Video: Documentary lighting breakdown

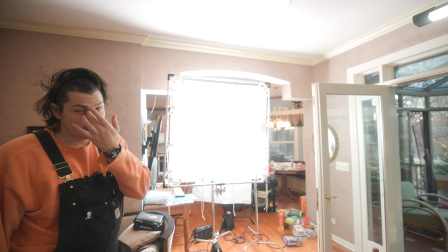249s
So what we have here is a
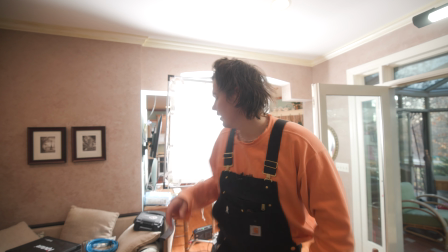254s
4x4 diffusion with a aperture 600D blasting off of a bounce board, coming in,
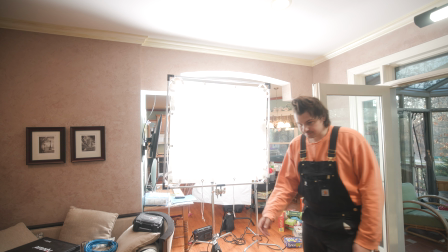261s
smooth light onto the face. I'll give you a little background. Super simple setup.
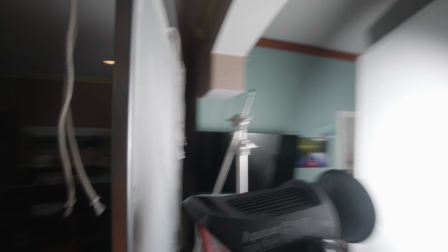267s
So you can see the light bouncing off the board, and then in turn, bouncing through the diffusion.
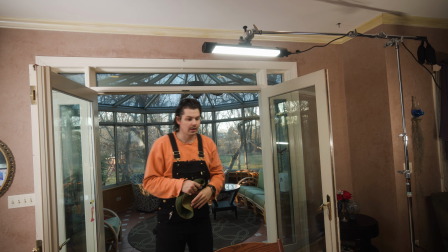274s
So here we have a Quasar double rainbow 2-foot tube. And this is set a little warmer than daylight because we are at sunset.
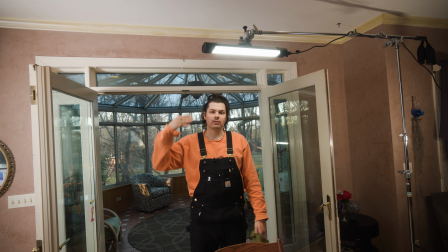282s
That's gonna be shooting down, giving a hair light or an edge light to the talent, the client, the interviewee,
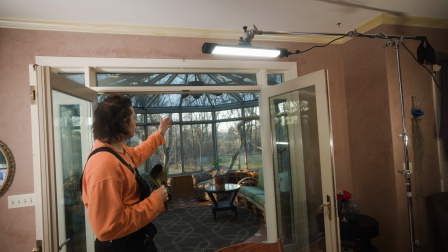291s
and that is gonna separate them from the background.
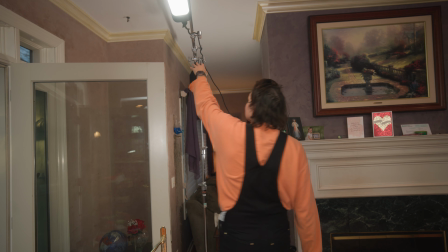294s
We just have another Quasar 2-foot tube right here, just bouncing into the top of the wall, just to kind of give some light into this corner,
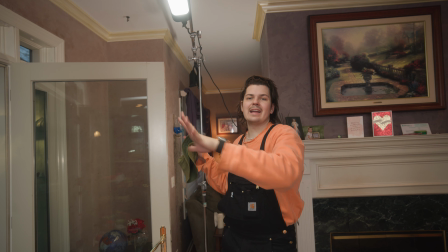301s
because we are having some differential of lighting from this side with the spill falling down and on here.
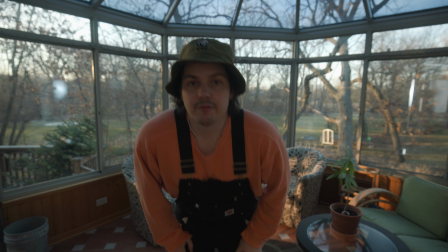309s
So I wanted to even that out, so I just threw in a tube just to give it some light. And then our final area is the spotlight, racking onto the furniture.
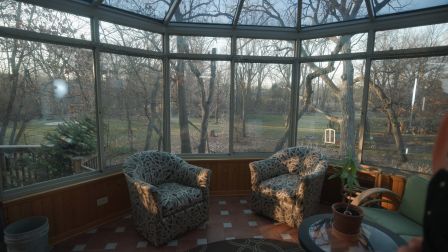317s
It gives it some dimension. We've lost some of the sun since we started, but it still will fake the sun.
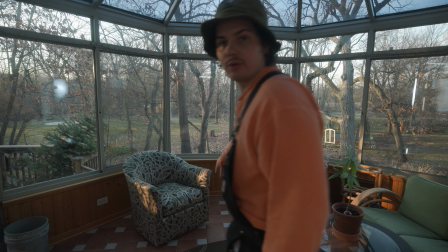324s
The sun is not really playing on any of this furniture anymore because it's gone behind some trees.
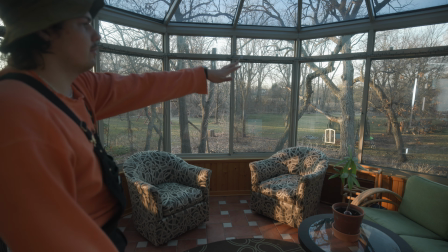328s
But when you look outside and you can see some of the lines, it feels like the sun is coming through.
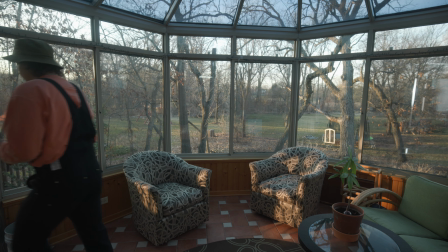334s
Just to show you what it's actually doing, I'll go turn off the light. So this is spotlight on, this is spotlight off.
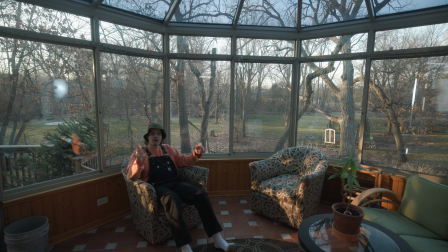342s
Spotlight on, spotlight off. So as you can see, it's kissing the couch, giving it some nice, sunset, yummy golden light, golden hour light, baby. And so that's basically the lighting setup.
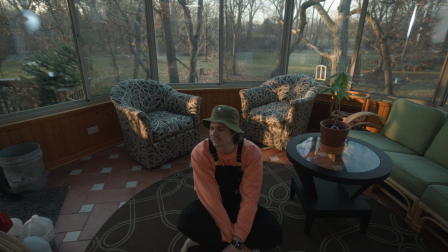357s
Nothing too crazy. It's a tube light, an aperture 600D and X. The X is outside, the D is the key, and an extra Quasar tube, giving some fill into the room. But you don't need to have these lights.
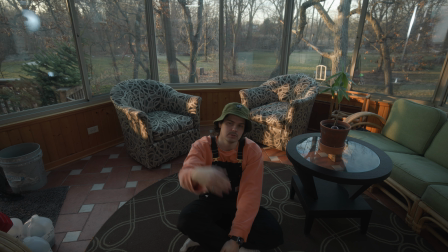371s
I will recommend, if you do a book light, you should have a strong light due to the fact that you lose light when you bounce and also when you go through some diffusion. But in general, you could have a softbox like a 120 or even an Amaran. You can have a panel light with some cardboard over it and kind of give that Cucaloris style for the spotlight. And you can use, an Anoram tube light for the hair light or a panel. I'm just using the gear that I personally have. Now that we have the lighting done and the set design, let's see what it looks like on the camera.
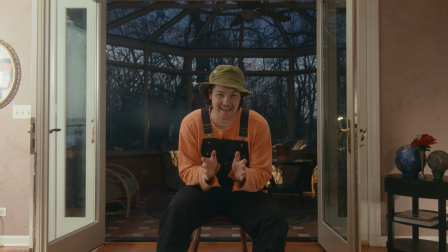403s
We made it, so we're here at the end. I've been doing this end part a little long, so we lost some of the light, so it looks a little different. But I hope you learned something and got some value from how I would treat going to a location that I haven't been to. From checking out the house and seeing what spot works best, to set design and the lighting.
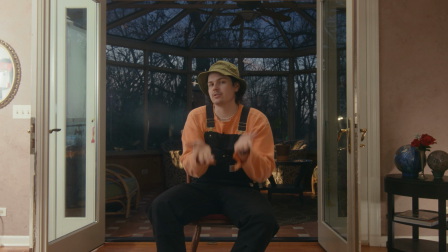421s
These little things, these little tricks that I've picked up along the way, pass on to you guys to hopefully help the next time you go to a place that you don't know.
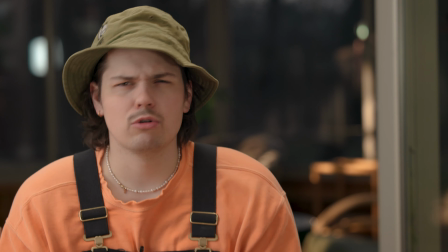429s
If you want to see me do this again, but a little more dramatic, a little more drama, this is a pretty all-around lighting setup.
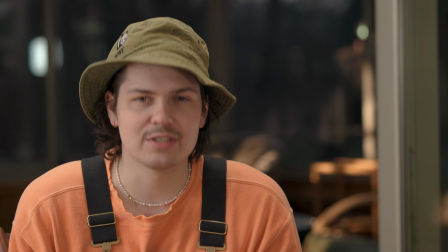435s
So if we're going for a murder mystery doc, let me know. Find a new location, kind of do the same thing. And with that, I'll see you guys in the next video.
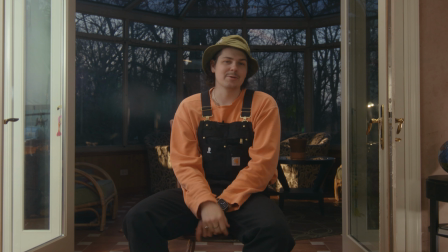443s
Consider subscribing, liking, and I'll see you around. Peace.